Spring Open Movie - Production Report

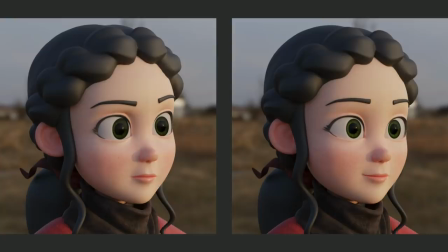18:32 The eyes became generally smaller, the pupil more round, less anime, and so on and so on. It was the entire what is it problem all over again. But it's not just the style that changed over time.
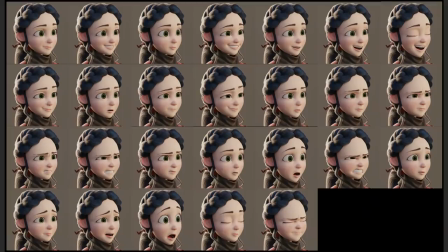18:48 The project became more and more ambitious. So the thought of mesh hair was completely expunged. We were thinking of that at some point. But so we had to do actually hair grooming.
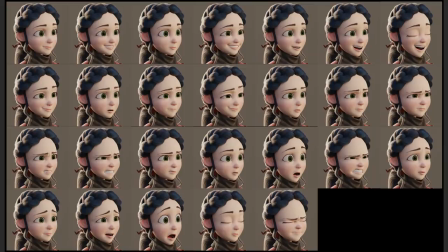19:03 And at least at this point, the style that we had in mind was kind of set in stone. So we were able to just go more in detail, just push the facials more, find the limits of the rig and what we can do with what we have.
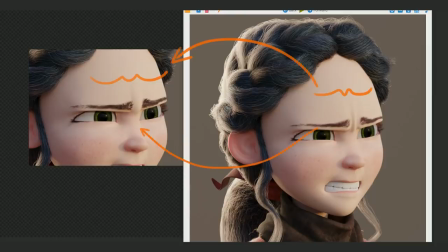19:19 So more issues emerged and had to be tackled. Like over here, like this is an interesting one, just the wrinkles not looking natural once you really push the bones into their extremes and adding more shape keys to fix those.
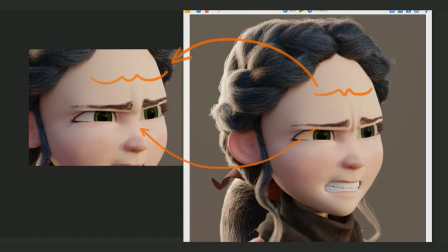19:34 And at this point, like we were far into Blender 2.8 and that didn't make things a lot easier. So as much as I love working with Blender 2.8 with all the new features that it gives you to play around with,
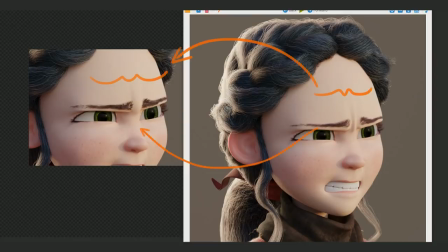19:51 the production, of course, has been plagued with a lot of bugs and crashes and broken features.
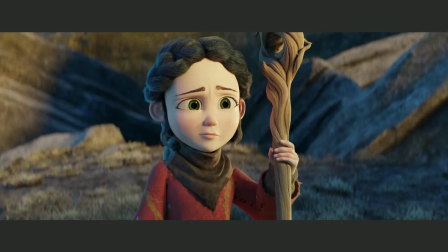19:56 But in the end, we pulled through. Like, and we're still pulling through. Like how Andy said earlier, we suffer to make Blender 2.8 better for you guys.
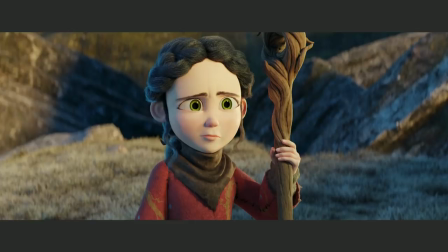20:08 And as we kept pushing the limits of the software, we kept improving Spring step by step by step. And this is the current result that we have.
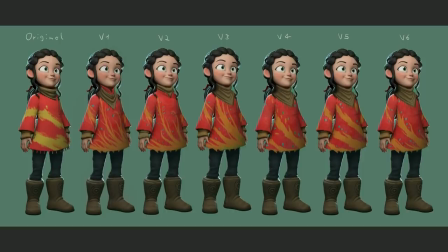20:20 So let's rewind a little bit, because I also want to talk about another aspect, the outfit of Spring. Of course, like, the overall design changed a bit as well.
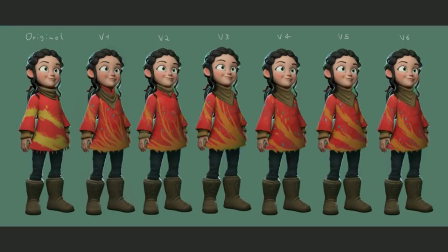20:32 So we got the original kind of sketches, speed paintings of David Revois, and it was actually kind of funny. Like, I was sending him messages like, "Hey, dude, like, this looks awesome, but can you send me like some of your reference pictures? Like, what were you going for?" And like, he was like, "Okay, what reference pictures?" Like, it's the whole magic of painting from your imagination. So I was looking up some references just to get the translation right, find something that's a bit more grounded. And overall,
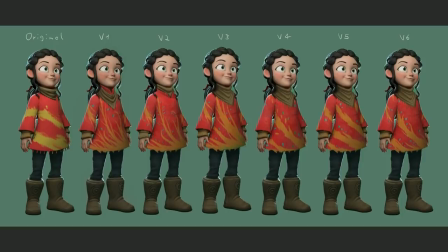21:08 I thought, okay, the concept is a great starting point, but let's take it a bit further, because specifically, I wanted some more detail and an interesting version of, for example, the jacket, with more intricate patterns and edges that look a bit more old and worn,
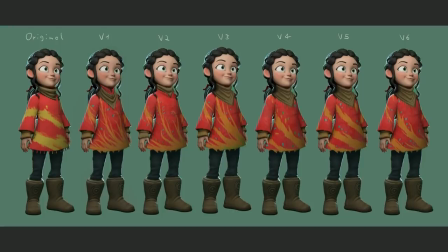21:27 like something that she would actually wear in that environment. And I wanted to experiment with some more colors and also, yeah, just try some stuff out. Not really a rainbow coat kind of way, but something more spring-like, because making her jacket just autumn-colored is kind of weird.
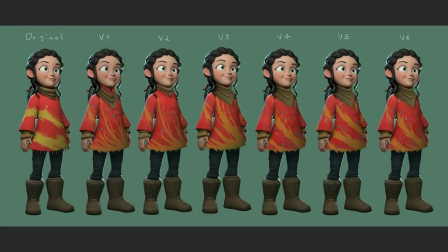21:46 Like, it makes her stick out, but she's called Spring. So how do we get some spring-like patterns in this felt jacket? And I wanted to get something, try something out that resembles a bit more something like growth, something
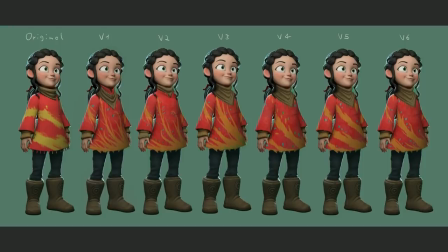22:02 that you would relate to spring. So I added these original like yellow stripes. I kind of painted them into like vines or branches that kind of grow upwards, and added these blue spots, like kind of
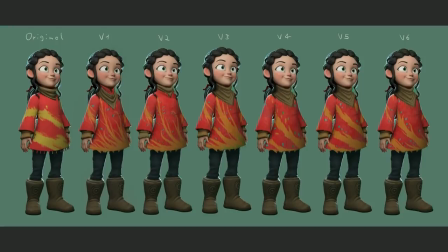22:19 like flowers growing from these vines. And also I experimented with the staff, with the scarf, just to get something a bit more natural looking, something that's more comfortable around her neck, not something that would strangle her.
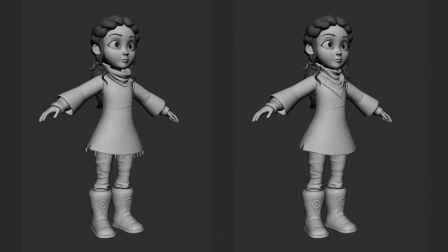22:36 And once we were happy with the changes, we went back into modeling, back into sculpting.
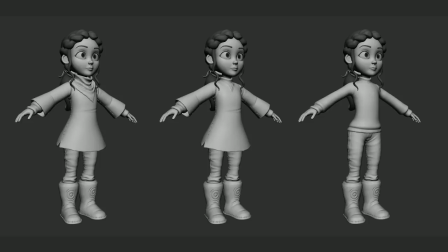22:43 So here's a little side-by-side comparison once I started to make some more changes. There was also the interesting experiment, okay, how does the thickness actually look if we get some layers into there, because she has actually a pullover under her jacket.
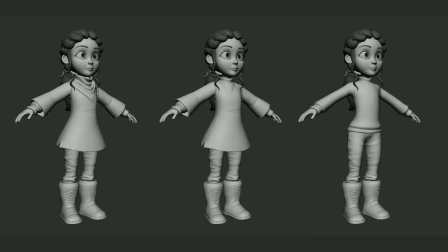22:58 And also at some point the pullover was much more visible, but with some scrapped scenes and some story changes that didn't end up in the film.
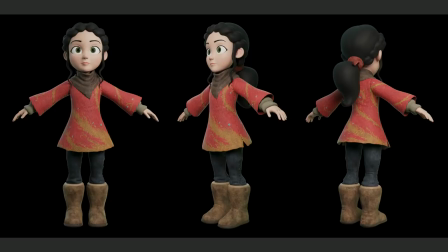23:08 So went into the materials and texturing and tried out,
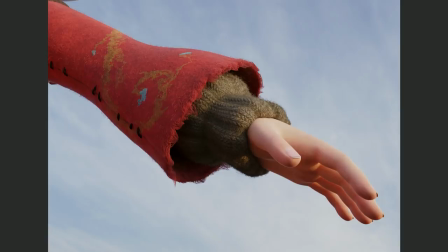23:15 okay, how does this pattern now actually look on the model? And really interesting, very important for this whole experiment was to get really the look of the materials right, because it's supposed to be this thick felt material.
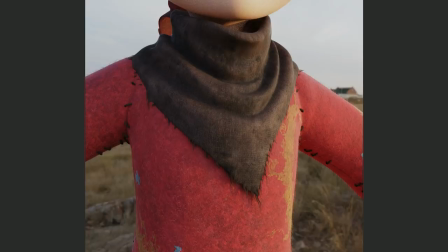23:31 So we had to use particles and get it to look as like detailed as possible for the close-ups,
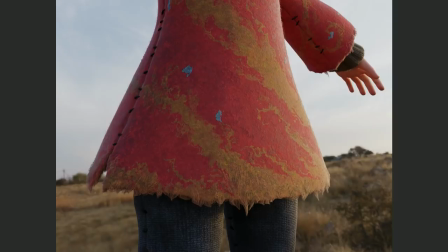23:41 and make everything kind of look worn but also soft and comfortable. So the jacket is really supposed to look thick, and the boots overall, like, they're still relatively simple,
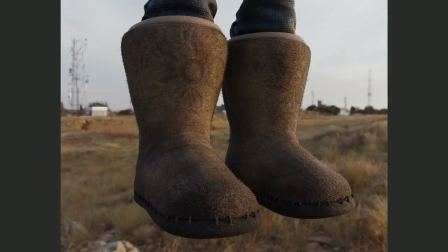23:55 but still with like enough little detail and like a design in there that if you look at it closely,
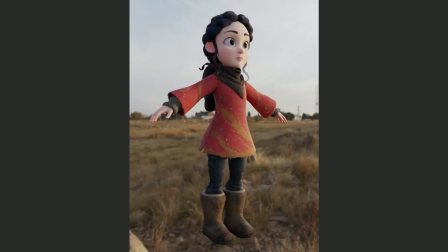24:02 like, you can discover something new. And this is overall the design that we ended up with for the film. So everything combined, everything pretty much done.
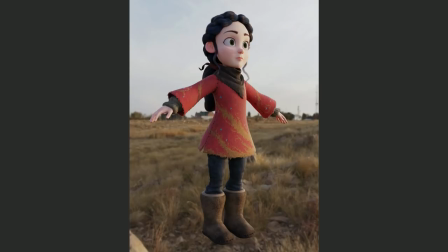24:15 And yet, I mean, the design aspect and the overall appeal is not just restricted to the modeling, texturing, and materials, of course. It also has to do with the animation. So let's take it away, Yoki. Uh, How's my voice? Is it good? Yeah. Is it there? Late last night. It was great. It's fun. So you would think with an animated project that, of course, it's a little bit like a conveyor belt where it's like, okay, we got the character design, we have to model it, and then at some point you have to rig it, and then you take that rig and then you just animate, right? I mean, of course, that's just one by one by one. But of course, as the next person takes it over, they realize, well, maybe this doesn't work quite like we want it to, or like things get fleshed out and you just see this weirdness in it, and this, okay, this needs to go back to this guy.
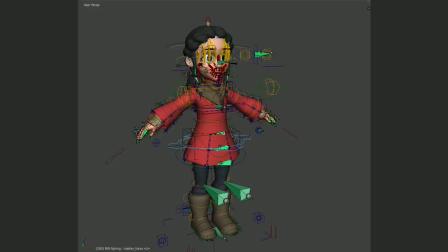25:23 So there's this communication that needs to be happening there, because you can't just take this and then go off and run with it. So you start giving feedback, and, you know, of course, just as, I mean, I've rigged myself, so I know, and I've rigged for myself, for future Hjalti. So this is different, you know, you wear different hats. So you rig and you're thinking, okay, what does future Hjalti need? And then later, future Hjalti takes it and he's like, oh, that idiot. I mean, how could he not know?
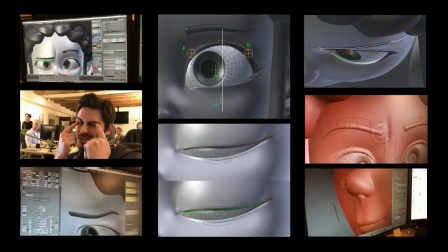25:54 And it's weird internal struggle. So, you know, you start giving feedback. And so it was rigged by Juan Pablo. Great stuff. But, you know, you need to also start refining what does the character look like. It's kind of funny how that started bleeding really into, like, the character design and all, and the appeal and this bigger conversation about does she look okay when you take this kind of flat manga-esque thing and then you start fleshing it out? All these details get added. So Smile looks great in 2D because, like, you're using your imagination kind of to fill in the blanks, but then you flesh it out and you see where the curvature is. So now the curvature of that smile isn't where you thought it would be.